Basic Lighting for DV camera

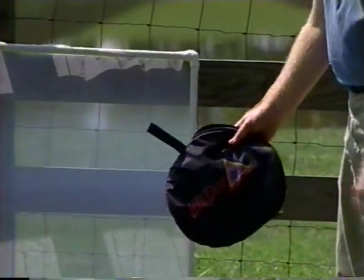Now this happens to be a Photoflex light disc but similar folding reflectors are available from a number of different manufacturers.
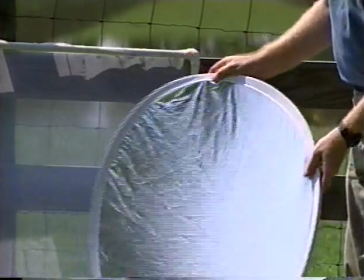They pack small and fold out large and are available in white, silver, or gold.
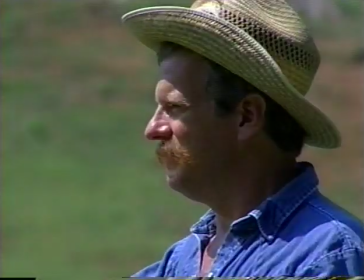Each color gives you a slightly different look to your shot. By By simply standing out of frame and using the reflected sunlight,
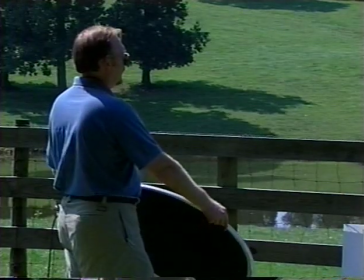I can create enough fill to illuminate the shadowed areas and reduce the contrast of the picture to an acceptable range. Of course, you don't have to buy one of these collapsible reflectors. In a pinch, any white or silver board will do. In fact, a very common substitute is a piece of white foam core which you can buy inexpensively at any office supply store. Another, somewhat more cumbersome method is to actually introduce a large piece of diffusion material between the sun and the subject. What this does is to knock the highlights down a little bit and introduce some diffused light into the shadows. This is a relatively small diffusion frame made with that simple white organza that we have out of our gaffer survival kit.
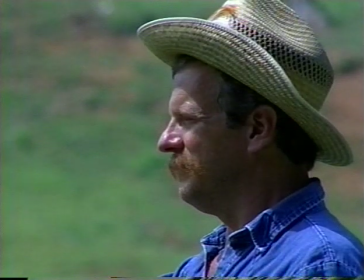As you can see, this improves the situation a lot, though often you'll still need a reflector to supply fill to the shadowed areas.
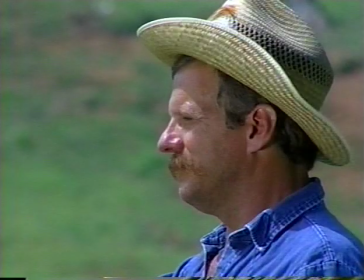This balances out the picture perfectly. Another issue to keep in mind is the ugliness of direct overhead lighting that I mentioned earlier. In most areas of the country, it's a good idea to avoid shooting during the middle of the day on a bright sunny day like this, say from 11 to 2 when the sun is at its zenith. The low angles of early morning or late afternoon are best. In fact, professional filmmakers refer to the hour before sunset as the golden hour, and they'll go to great lengths to shoot at that time.
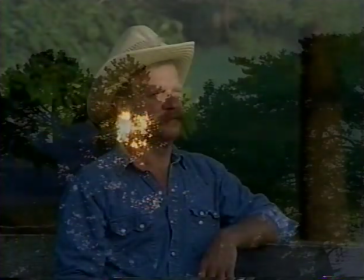And here you see why.
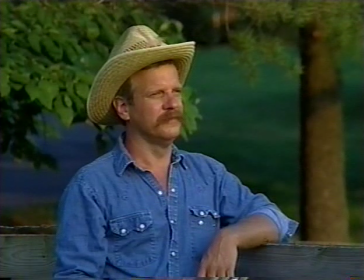An hour before sunset, the light is very flattering and takes on a rich golden hue that really enhances the colors in any shot. Though inconvenient, waiting for the golden hour is really worth it for an important shoot. just make sure you're completely set up and prepared in advance that golden light is fleeting and you won't have a full hour to tape in let's go look at a few other classic lighting problems remember
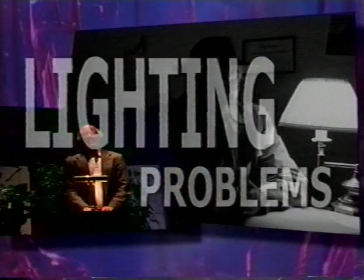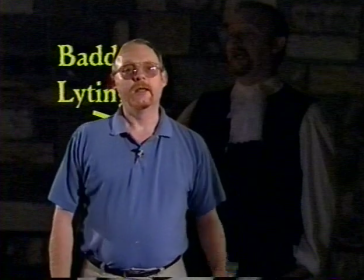our goofy examples at the beginning of the show this evening exterior was shot without any additional lighting and it's a horrible example of what happens when you simply don't have enough light to shoot.
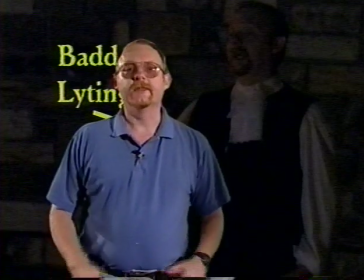The camera iris is cranked full open. The gain is up, creating a flat, grainy picture.
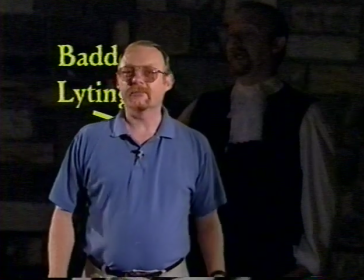And this really doesn't look like night at all. It just looks like bad video. Let's take a peek at how we fixed it.
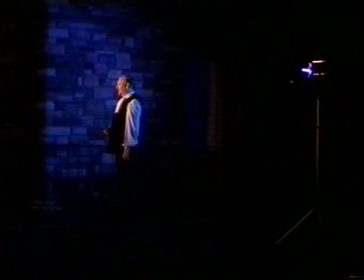Only two 650 watt Fresnels were used.
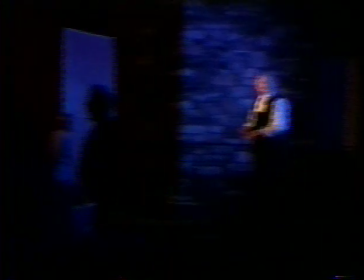One gelled dark blue, positioned as a backlight, and the other gelled a warm straw color and positioned high and to the front.
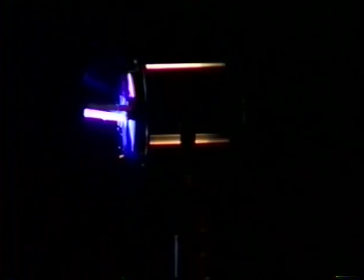The blue backlight exploits the Hollywood vernacular of using blue to represent moonlight. It suggests night while also providing some lighting definition.
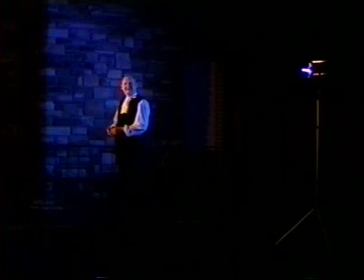Not as literally realistic as black inky shadows, but instantly accepted as nighttime. The second light simulates light coming from a second story window.
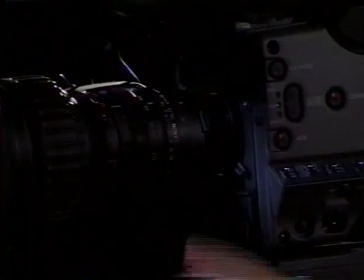These lights allow the camera operator to turn off the gain and close the iris slightly.
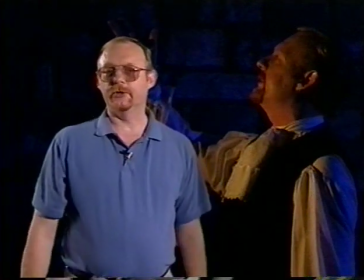The result is clean video exposure that really gives the impression of nighttime. In our next program, we'll explore more of the subtleties of lighting night shoots and other cinematic situations.
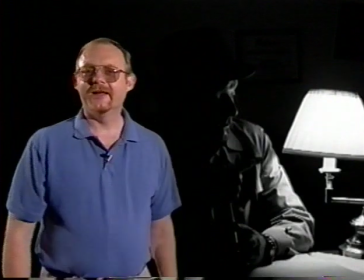Oh and remember the poorly lit private eye? This one is a classic illustration of excessive contrast.
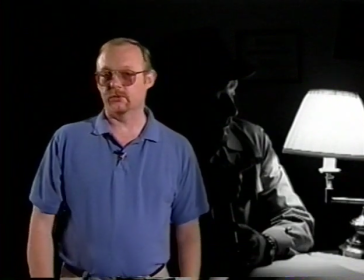Not enough light in most of the frame combined with a bright light source which makes it impossible to expose the dim areas properly.
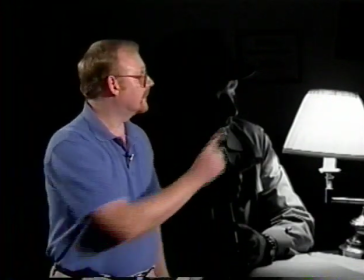Incidentally, when an actual light source such as this appears in the frame, it's known as a practical.
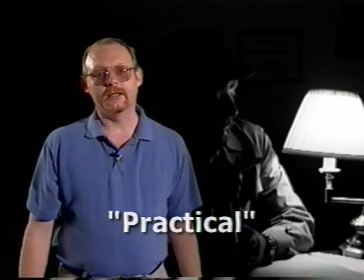Practicals can be very tricky. They add their own light, but usually not enough to light the scene properly.